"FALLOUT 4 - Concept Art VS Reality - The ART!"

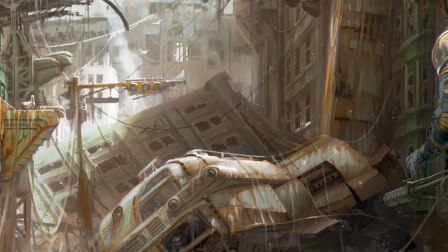0:00 Concept art is the backbone of the visual development of any visual medium.
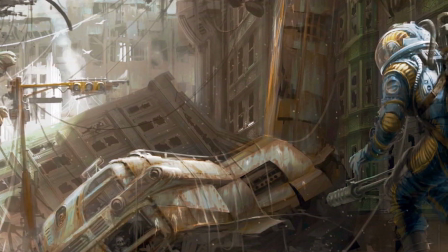0:05 In game development especially, concept art is often used to stir up ideas for the writers and game designers.
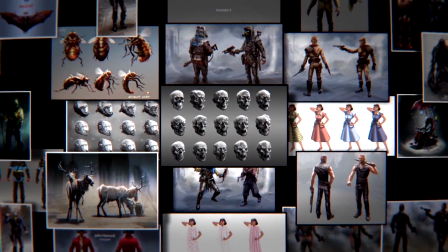0:13 It's one of the first steps to any game. But it's not just a pre-production tool.
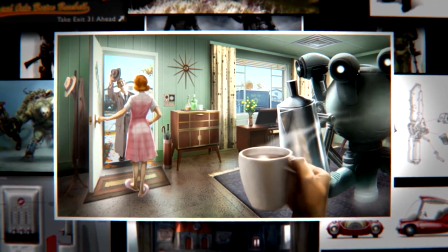0:18 It's used throughout the entirety of development to constantly shape ideas and communicate them to the team. In all of my research, I've found that most of the time, the concept art looks way better than the finished product. Why is that? What happens to these games that makes them stray so far from the original idea?
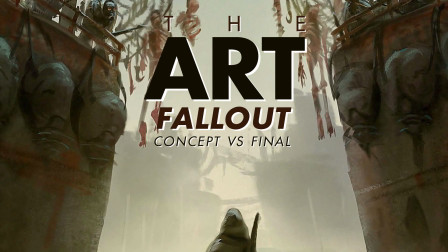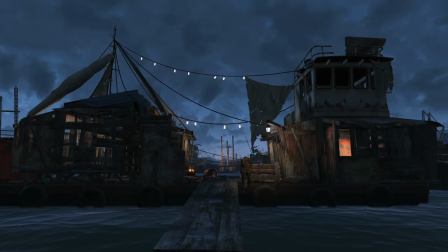0:43 My favorite pieces of art are the ones that tell a story.
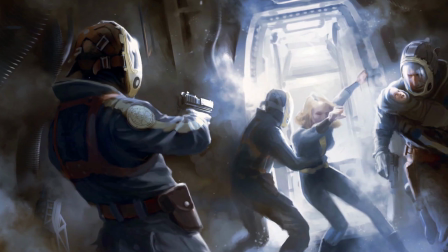0:47 Like this piece of your in-game wife having her baby ripped from her arms.
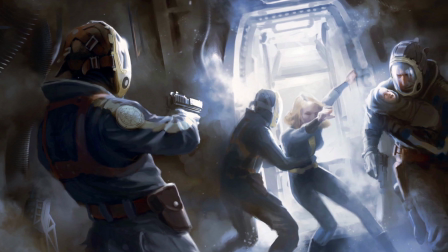0:52 The lighting is harsh, creating a stark contrast and a pleasing rim light outlining the characters.
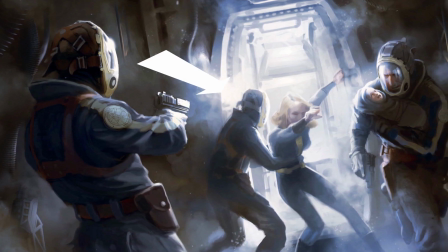0:58 There's a lot of motion, the left side being forced away from the screen and the right side being forced towards it.
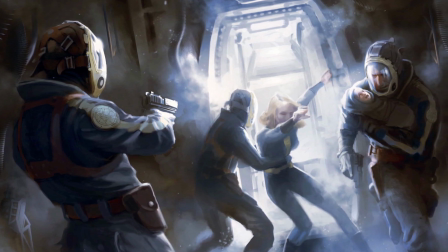1:05 The figures make it like a Renaissance painting. Take special note of the framing.
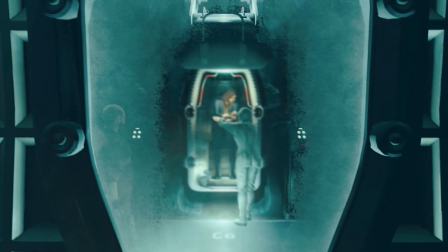1:11 The actual game has something very different. The circumstances have changed, there's one less person, but not for nothing, this shot is a lot more boring. Why is that? Well, the framing is limited by the first-person camera angle.
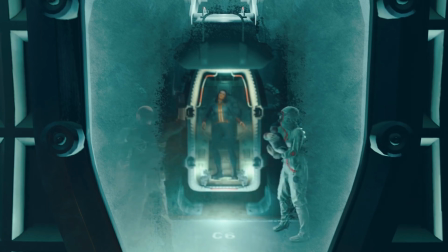1:27 This isn't technically a cutscene, it's an in-game event.
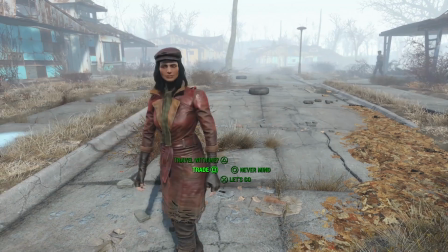1:32 There are no cutscenes in Fallout 4 at all, unless you count the conversations.
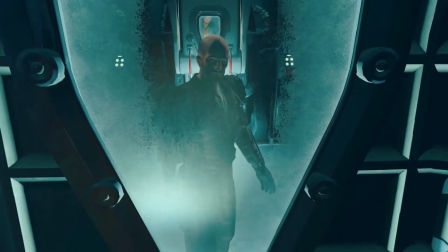1:37 This helps with immersion, but limits the amount of motion and depth capable.
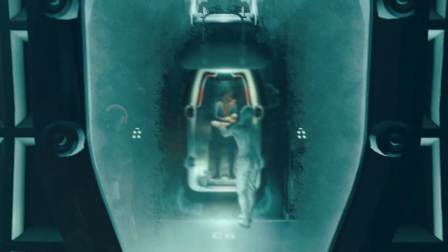1:43 In this scene, each character is confined to their spaces. The animation is limited. This doesn't excuse the lack of dramatic lighting. This scene would actually look sick if the inside of the pod was still just a glowing light.
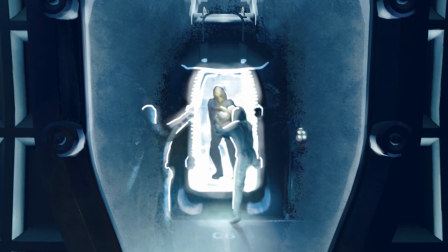1:57 But lighting in games is difficult. Maybe they couldn't get it just right or ran out of time.
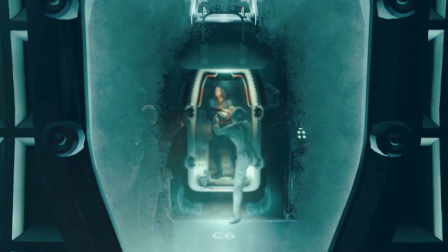2:02 Or maybe it was never even considered a priority to begin with. Now, this is just one example. Games typically have hundreds of concept illustrations. There's a whole book of these for Fallout. So, why even bother with all of this work if the end result is gonna be so different?
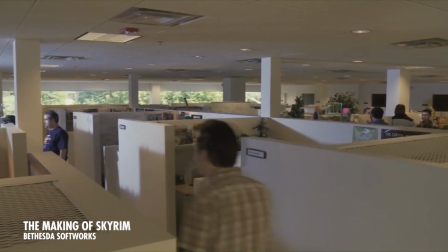2:21 In the very early stages of game development, studio heads and sometimes writers will come up with a direction they want to take
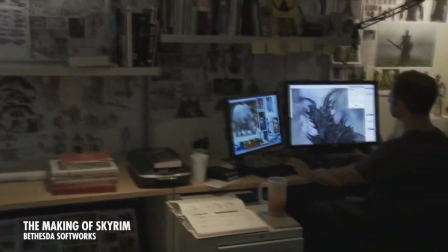2:28 their game and call in concept artists to flesh out random ideas. They're artists, so they know what looks cool.
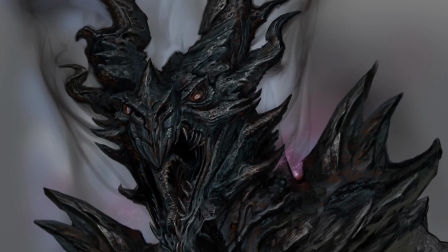2:36 A consumer's first impression of the game is its visuals. And at the end of the day, these are products to be sold.
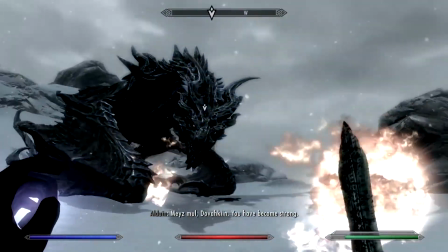2:44 So the studios trust these artists to stir up some visual ideas with a loose story in mind to serve as a jumping off point.
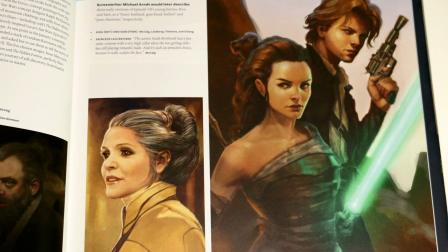2:52 This is something they do for movies too. There's some great pieces from the pre-production of Star Wars Episode 7,
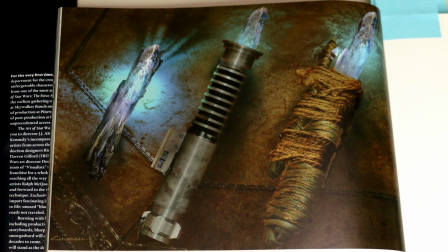2:59 including this very primitive lightsaber concept that probably spawned the idea for Kylo Ren's lightsaber.
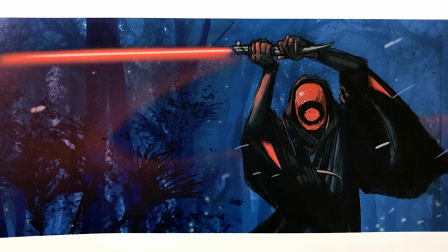3:06 And you might be thinking, wait, that's not Kylo Ren at all. And you'd be correct.
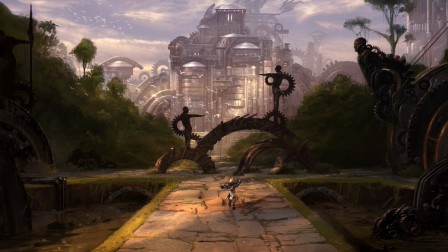3:11 Perhaps my favorite story showing the importance of this step of the process is the canceled fourth Jak and Daxter game.
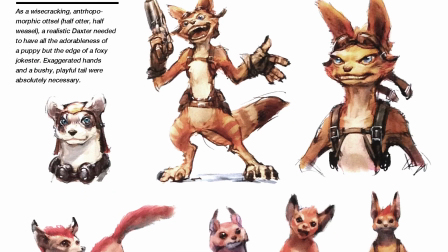3:19 They weren't sure if this was going to be a reboot, a sequel, or what, so artists were throwing out some very wacky ideas.
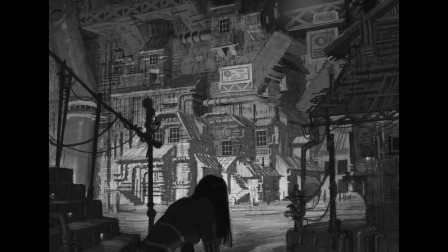3:25 The team realized their most interesting work was coming from pieces that stretched beyond the typical cartoony Jak and Daxter aesthetic.
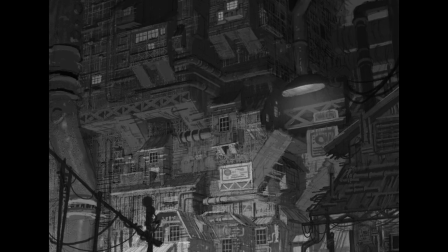3:33 Neil Druckmann and Bruce Straley, in their first ever directing roles,
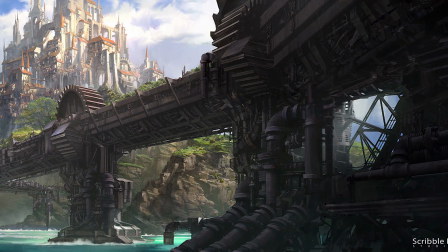3:38 asked the execs at Naughty Dog, "Do we really have to stick to doing a Jak and Daxter game?"
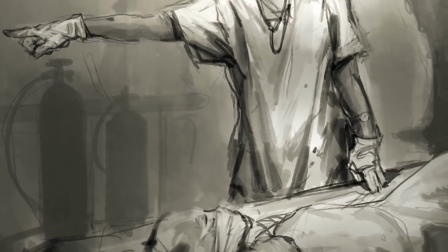3:43 To their surprise, the execs said, "No, not at all." And from these pieces stemmed The Last of Us of all things.
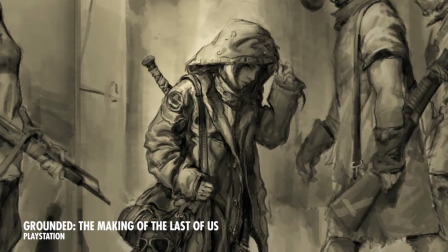3:52 Pre-production art is where the most interesting ideas come from.
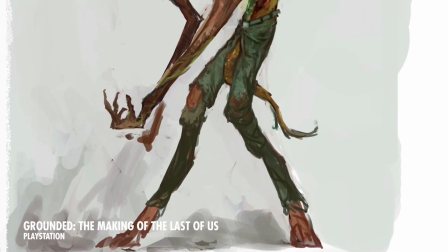3:56 And so much gets thrown out because each piece is so different from the next.
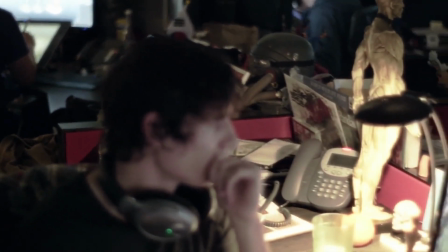4:02 During the pre-production of Fallout 4, artists focused on the important bits.